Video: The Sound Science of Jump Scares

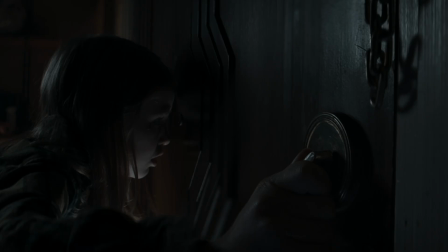[0:01] Are you listening?
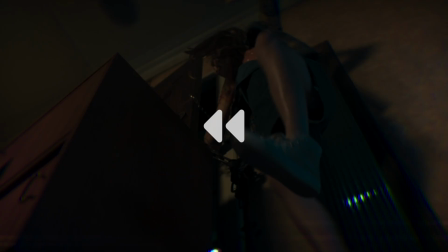[0:05]
Ooh, it's lovely, isn't it? Now, listen to this.
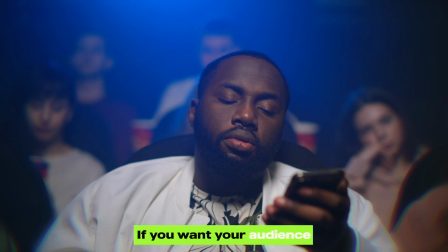[0:10]
It's just not the same, is it? If you want your audience to pay attention, bring them in with sound.
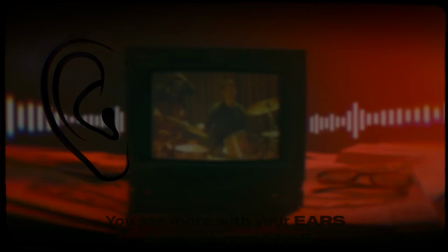[0:19]
Sound is primal. The open secret is that you see a movie more with your ears than with your eyes.
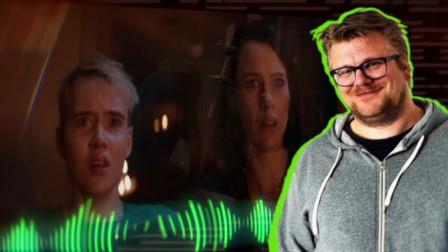[0:25]
And Peter Albrechtson, who designed the sounds you just heard, knows that. The only sound that you're really using from the shoot is the dialogue. When the characters are listening in a film, then the audience is listening. Go crazy, be creative, and have fun. Peter shares a masterful philosophy on how you can use sound to tell your story. Not just for horror films, but for any genre. This video podcast was recorded with Riverside.
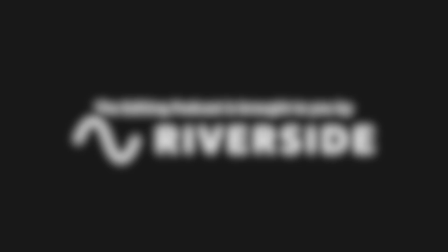[0:56]
It is the best remote video recording tool for podcasts. You can find out more about them later. How would you describe the role of the sound designer? Very much as the ears of the director. The original concept of the sound designer, which was created in the 1970s by picture editing and sound editing guru, Walter Merch, who invented the term sound design. And the idea was that as a sound designer, you're part of the process already from the script stage through the shoot and then when you get to post-production then you work very closely with the picture editor to develop the sonic language of the film. So I want to create something where it feels like you can almost touch the sounds
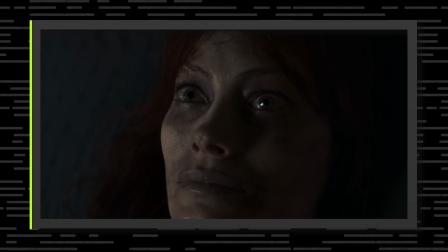[1:47]
in a way and of course in a film like Evil Dead Rise you really don't want to touch
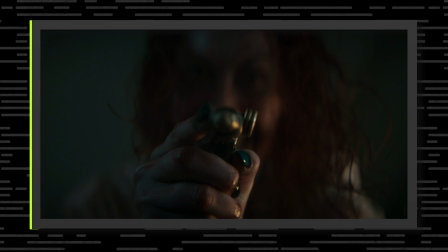[1:53]
those sounds because it's splatty and bloody and horrible and horrendous but if you can make that visceral and tactile then it really feels like you're there we would love for you to break down as to what are the choices that you made to make that work
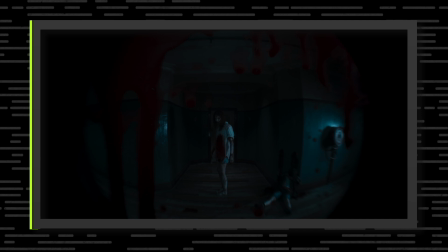this is one of these moments where we go from something that's very quiet into something that's loud.
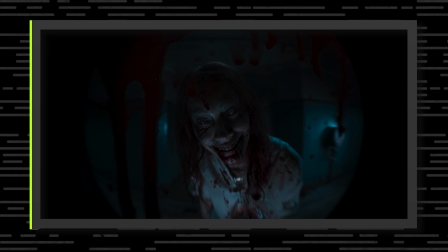[2:27]
Notice how Alyssa Sutherland who's playing the mother is talking
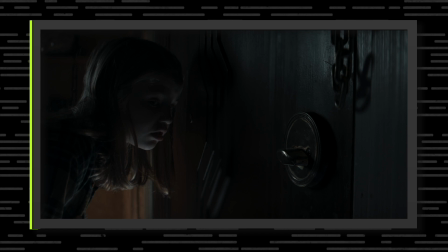[2:34]
very quietly and of course that's a way of kind of making her listen more.
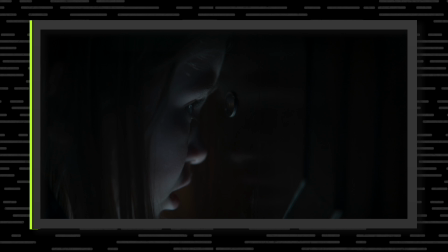[2:41]
Like the thing is that when you talk this way you talk this way.
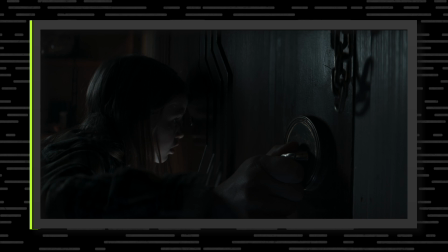[2:46]
Hello how are you? Then people lean in and of course the daughter leans in because she wants to hear the mother's voice but the audience also leans in and it becomes even
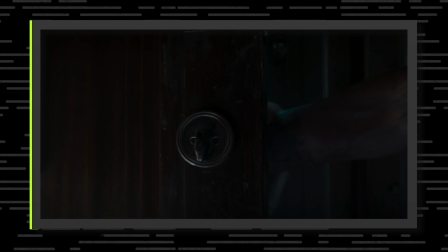[2:59]
more horrendous and scary because okay what's gonna happen like okay if she talks like that okay my god what will happen is that a decision that's made on like the mixing stage or do you like at the very beginning you're like all right this needs this dialogue needs to be quiet so the audience leans in and that's how you're like orienting your mind it's shot in a very special way and that visual style opened up for like
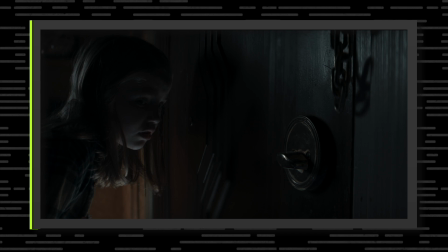[3:26]
being quite crazy with how we mix the sound we're doing all kinds of
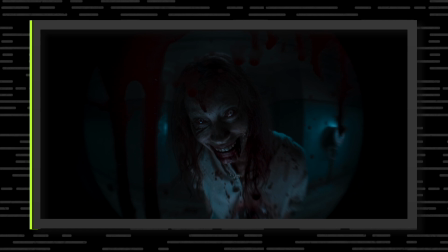[3:32]
weird distorted things with the sound that's it come on now